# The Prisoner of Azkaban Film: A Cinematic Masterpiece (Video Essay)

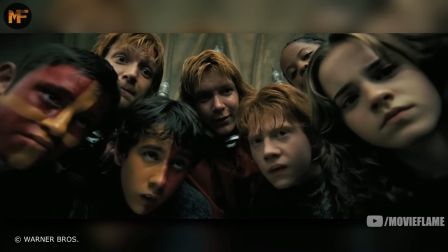And speaking of point of view shots, there are many examples of this throughout the film, and Alfonso used it to great extents to make us feel like we are or are with Harry.
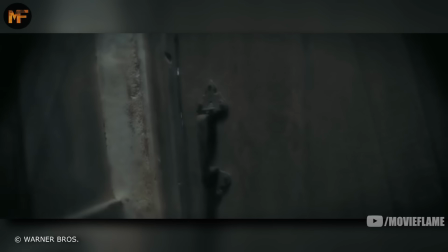The most notable scene is the one in the three broomsticks when he's under the invisibility cloak. We see from his eyes, and we can even hear his breathing.
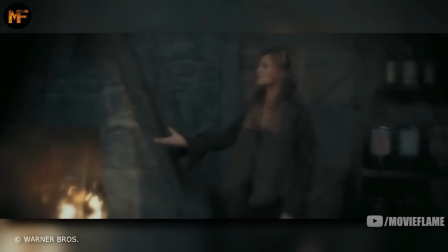It gives us much more suspense because we feel like if Harry gets caught, we get caught too, as we are Harry.
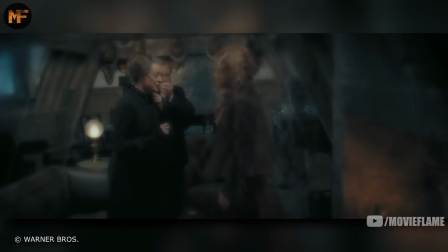And every time I watch that scene, my heart beats super fast, even though I've seen it so many times.
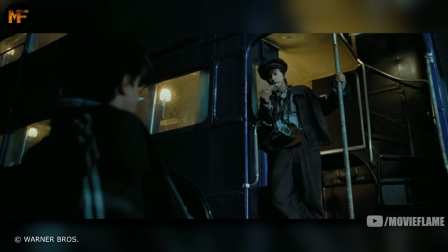And even small point of view shots are well done, like when Harry's looking up at Stan Shunpike or looking up at the Dementor.
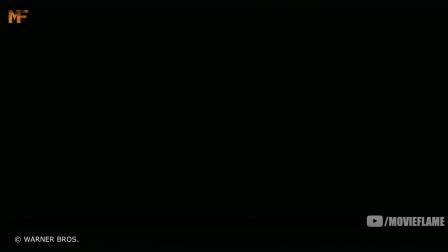Throughout the film, the camera moves with Harry and is almost always at his eye level. If he stands, the camera stands too.
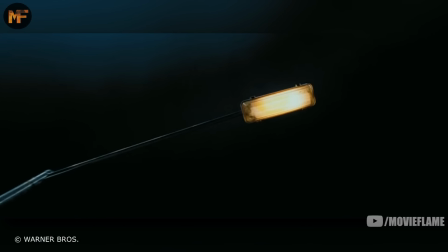If he sits down, so does the camera. By having these shots follow or having us see through Harry's eyes, it makes us feel as though we are with Harry on his adventure.
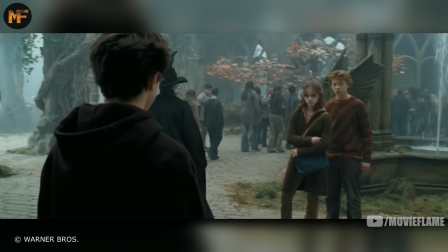The film also did a great job isolating Harry, especially from Ron and Hermione.
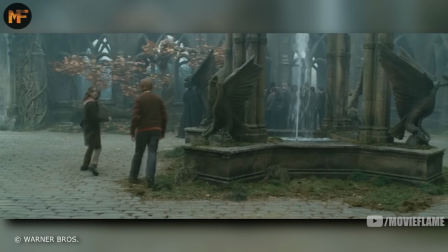We constantly see Harry on the other side of the two, whether it be the two of them going to Hogsmeade when he couldn't go, or when he leaves them in Hogsmeade, one minute he's there,
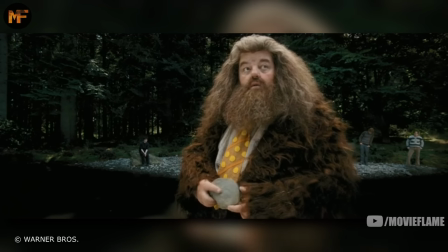and the next he's gone. And even just small things in very well done shots, like Harry being on the opposite side of them in the shot with Hagrid.
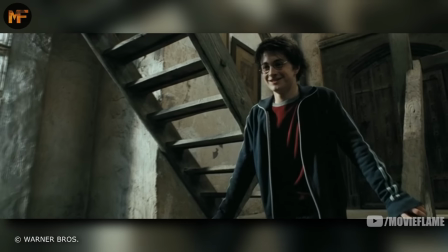It shows distance, and it isolates Harry throughout.
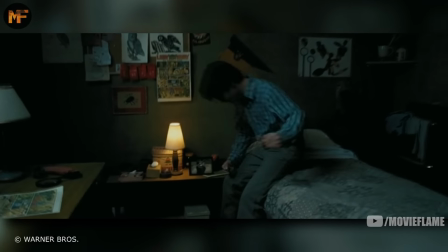The only thing I wish the film did more was explore what's going on inside of Harry, rather than what's going on outside of him, and this is something I praised in The Order of the Phoenix,
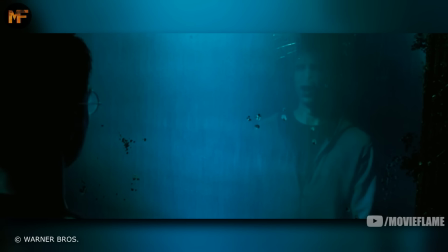as it was able to go deep down into Harry's character and explore his inner demons, whereas here, it's all physical, it's not mental.
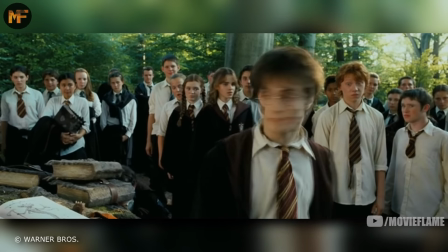We see him be isolated, but it doesn't explore why he's isolated or why he's away from Harry and Hermione.
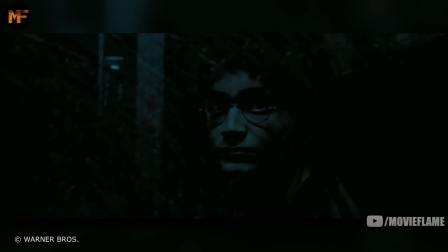It just shows it. But that being said, the Prisoner of Azkaban did this very well, and in my opinion, did the second best job when it came to Harry's character.
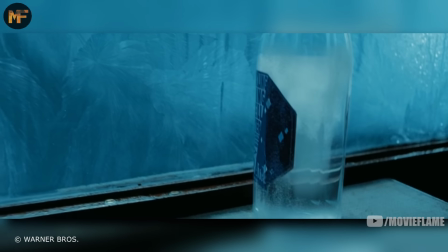Something that I really liked was the fact that they showed water turned to ice when Dementors came, with the water bottle on the train, the rain on Harry's broom, and the ice forming on the lake.
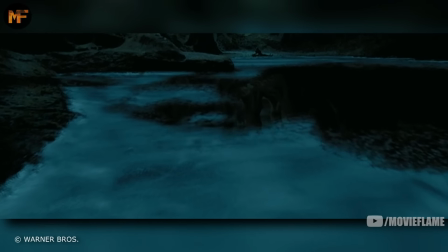This was something that wasn't in the books, because in the books, they could just come out and say that harry felt cold when dementors were coming but in the film you can't say that
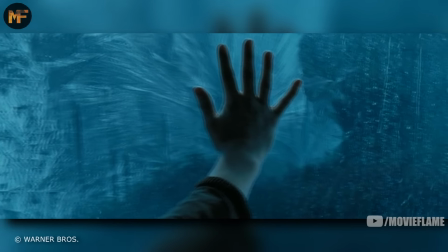you have to show it and having the water turned to ice was the perfect way of representing this it's
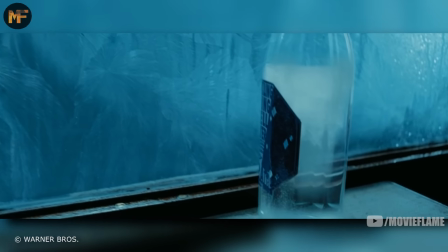chilling it's unnatural to happen so fast and it really sets the mood for what dangers are about to come one of the most original and impressive
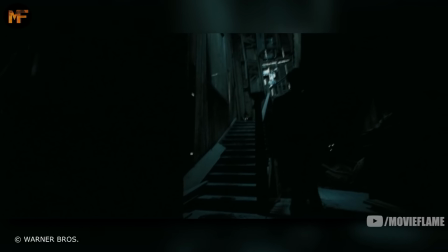decisions that alfonso made on this film was to make the shrieking shack set move and tilt so they could get some really cool and unique looking shots
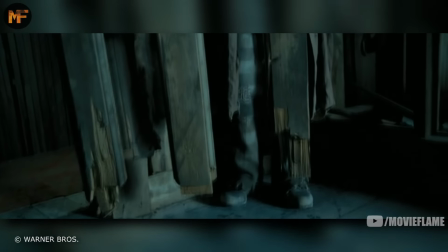to be honest you probably would not notice this if i didn't tell you but even without knowing, it adds so much to each shot, and deep down in your brain, you can tell that there's a difference,
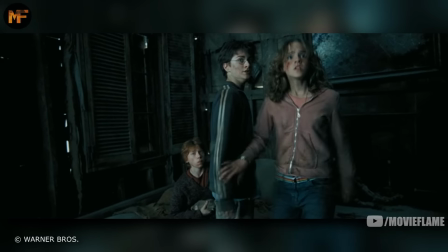and you think it looks really cool, but at the same time, you never really know why you liked it so much.
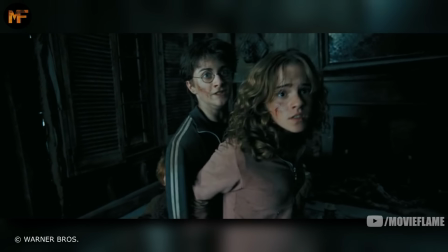It's so subtle, but it adds so much to each shot.
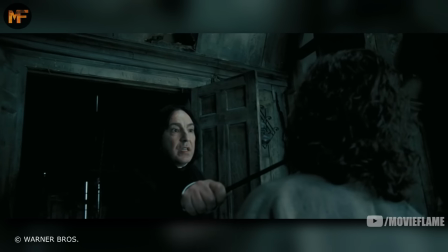This also makes the oh so common over the shoulder dialogue scene much more intriguing, and it adds movement to a very boring filmmaking technique.
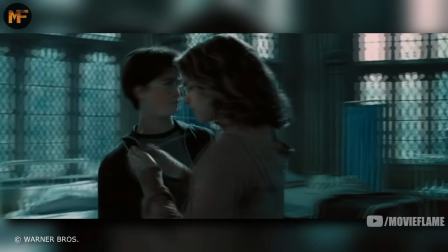I feel I can't talk about this film without discussing the infamous time travel long shot.
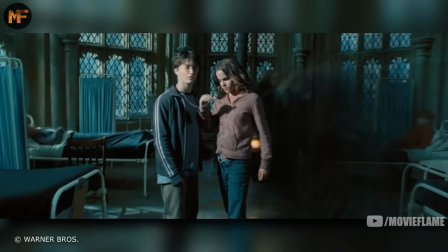I don't have too much to say, but it was really well put together and gave you a sense of time travel in a very unique and creative way.
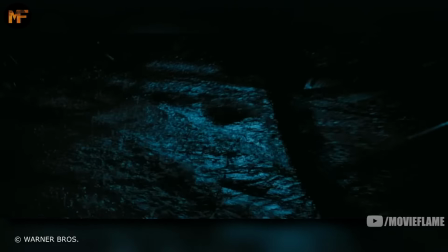Transitions are another big thing that I absolutely love in this film. The use of sound is utilized very well for some transitions, like when they cut from Harry to the Hogwarts Express.
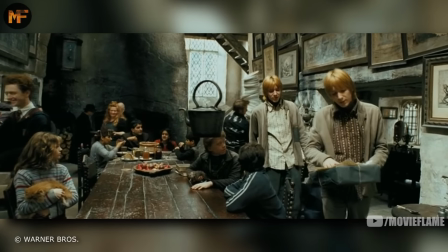This is the scene that I broke down earlier in the leaky cauldron, and at the end, it starts to have the sound of the train before it cuts to actually showing the train.
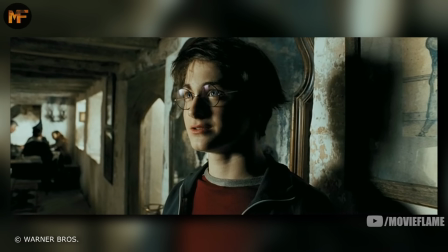And it makes the very last shot of that one scene when Harry just found out this disturbing information,
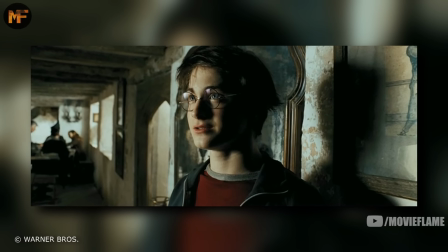and by having that train sound effect build up really adds suspense and makes you feel uncomfortable which
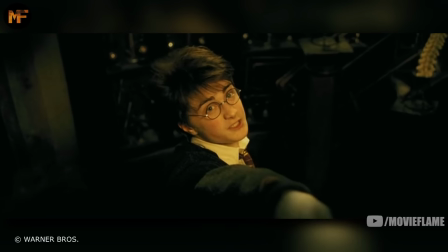is exactly how harry's feeling i also love how alfonso used the circle in and out transition when
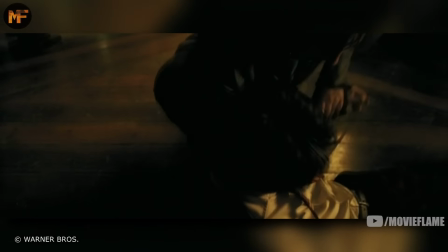it came to harry passing out or waking up it was just a nice touch and it was nice to see some consistency throughout the film when it came to
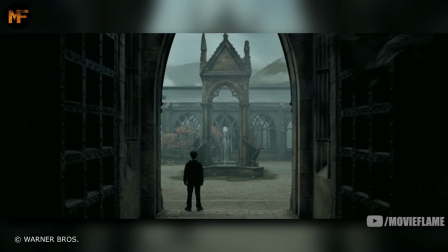that aspect another big reason why i love the transitions of this film is because of the way some scenes end they have fabulous ending
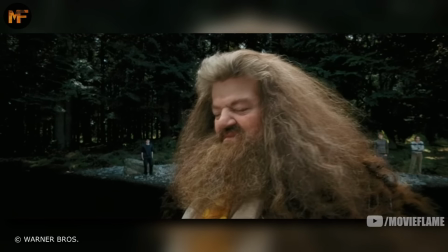shots that really show the weight of the scene and a lot of the time it's after a very important or tear-jerking conversation we see the aftermath of that conversation,
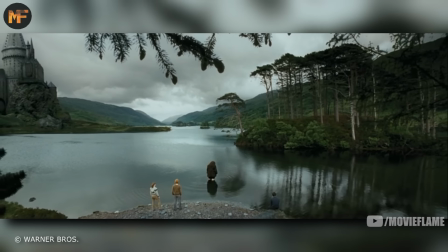and it makes the audience hang on to it and allows you to reflect on what you just heard. Overall, this film is not my favorite in the series.
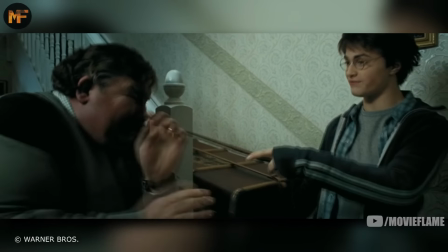I have a lot of problems with it story-wise, and I hate some of the decisions that they made.
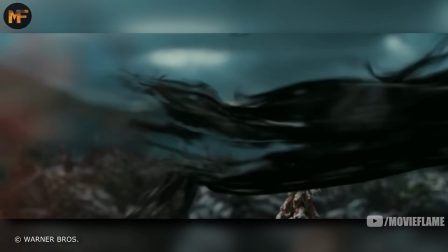But overall, I respect it more than any of the other films in the franchise, primarily from a technical standpoint.
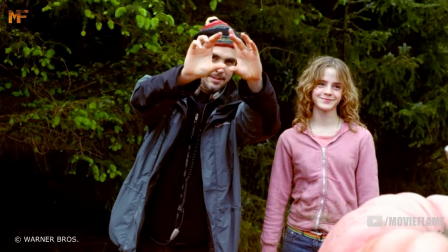Alfonso put a stamp on this film, and he did an outstanding job bringing some artistic decisions to the series,
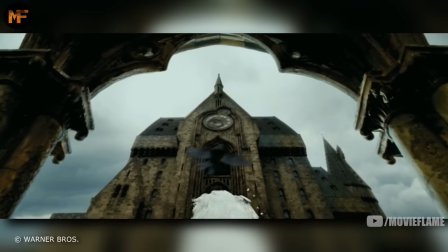changing the tone of the series, and adding many things that the later films would continue to use throughout,
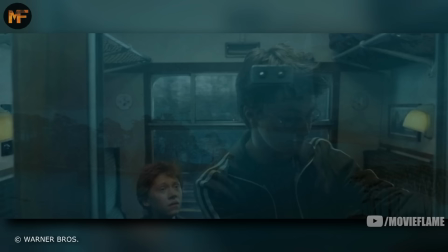specifically the additions to Hogwarts and the way he made the geography of the castle come to life.